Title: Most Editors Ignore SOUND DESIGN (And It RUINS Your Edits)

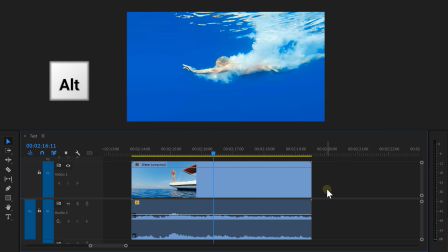246s
The original audio of this clip isn't that great, so let's get rid of it by holding down ALT and selecting it, then hit delete on your keyboard. We're going to sound design this video completely from scratch. First, think of what sounds you actually need.
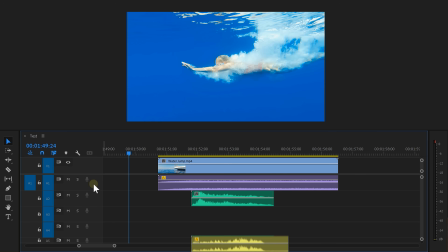257s
Of course, water, a splash, maybe some bubbles, a little background music coming from the boat.
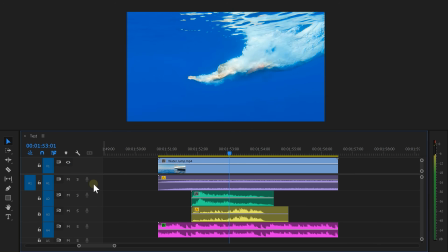262s
Whatever, as long as it fits your video. You can find these sounds online, but of course, I got them from audio. Once you have all your sounds underneath the video, we're going to mix them. The first step is balancing the volume.
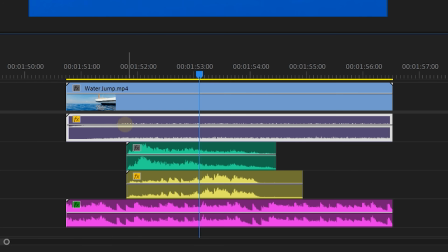274s
You can do that by dragging the volume line on the clips up or down, or by simply selecting it and hitting G on your keyboard. Here, you can change the gain as well. Now level all the clips individually. When that's done, we're gonna make it sound like the viewer is also underwater.
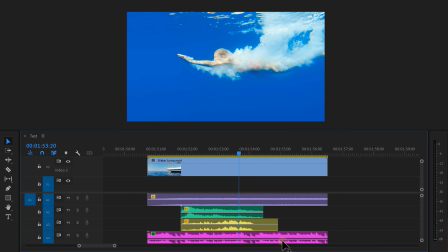288s
To do that, we're gonna apply an effect on all these clips simultaneously. This is kinda hard because we can turn them into a nested sequence. Or wait, maybe we can. Select all the clips including the video. If you don't have a video in a timeline, go to the project window and click the new item button.
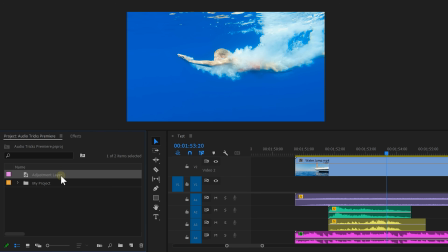303s
Choose adjustment layer. Click ok and then simply drag it on top of the audio clips. Now select all the clips and right click it.
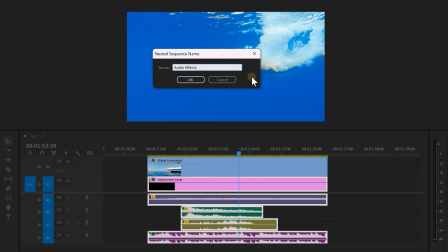309s
Then choose nest. Call it audio or something. Then click ok. Now as you can see, the clips are still in the timeline.
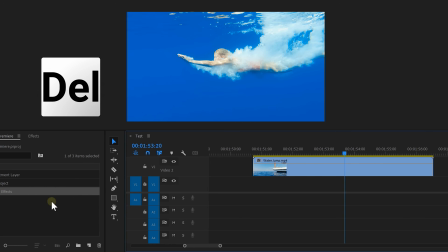314s
So simply select them and hit delete. Now go back to the project window and drag the nest back in the timeline.
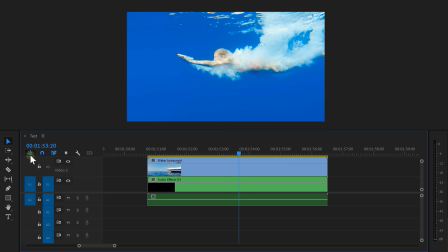319s
Of course, make sure the insert and overwrite button is enabled, otherwise it will import the content from inside the nest. Now hold down alt and select the video layer on the nest and delete it. Now you have all the audio in one nested sequence.
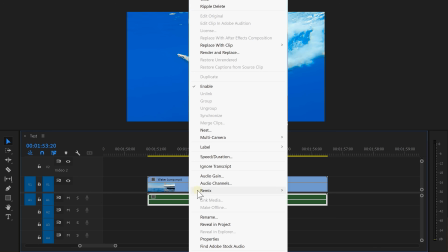331s
If the layer is empty like this, you can always right click it and choose render and replace.
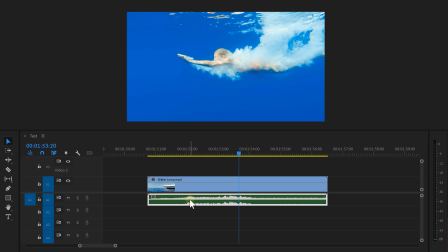335s
But keep in mind, if you do this, you can't go back and change the audio because it's not in a nested sequence anymore.
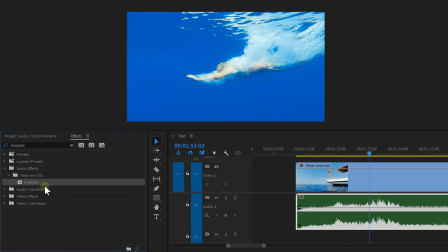340s
Now, to create the actual underwater effect, head over to the effects library and find the low pass filter.
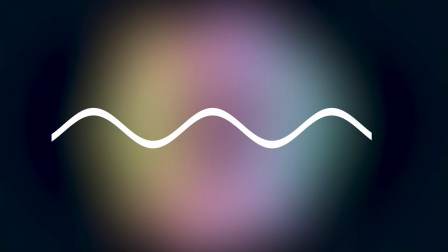346s
Then drag it on the audio cap. Now, when you're underwater, only the strong and long sound waves will be hearable.
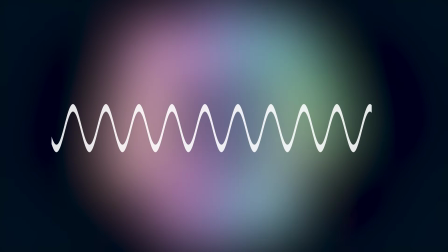351s
These are the low frequencies. The higher frequencies aren't strong enough to travel underwater because the sound waves are simply too short.
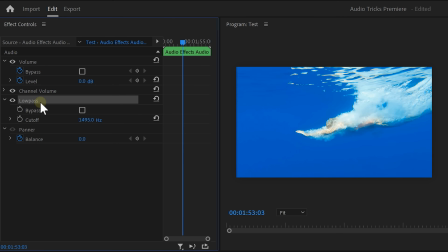357s
We can't hear them. That's why we need to use a low pass filter because we're only letting the low and strong frequencies pass.
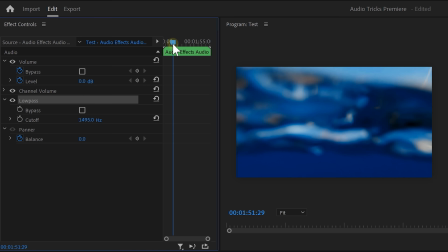362s
In the effect controls, grab the playhead and set it right before she hits the water. Go to the cutoff control and increase it to 20,000 Hz.
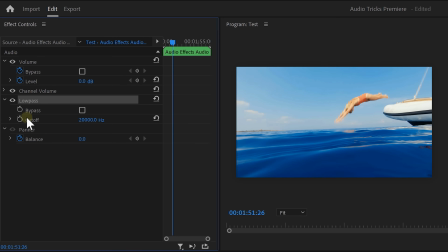369s
This is approximately the maximum frequencies a human can hear. Set a keyframe and move further in time until she's completely underwater.
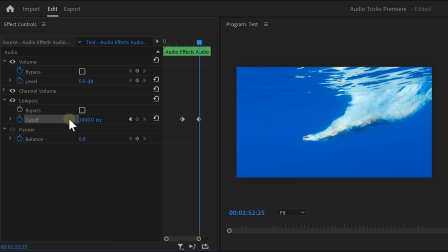376s
Now, decrease the cutoff to around 1000 Hz. We're animating this to make the transition from above water to underwater super smooth. And that looks and sounds amazing. Next, to level up your edits even more, it's super important to make your voice work with the background music. Good thing you'll learn everything about that in the video on my left. Thank you so much for watching, and as always, stay creative!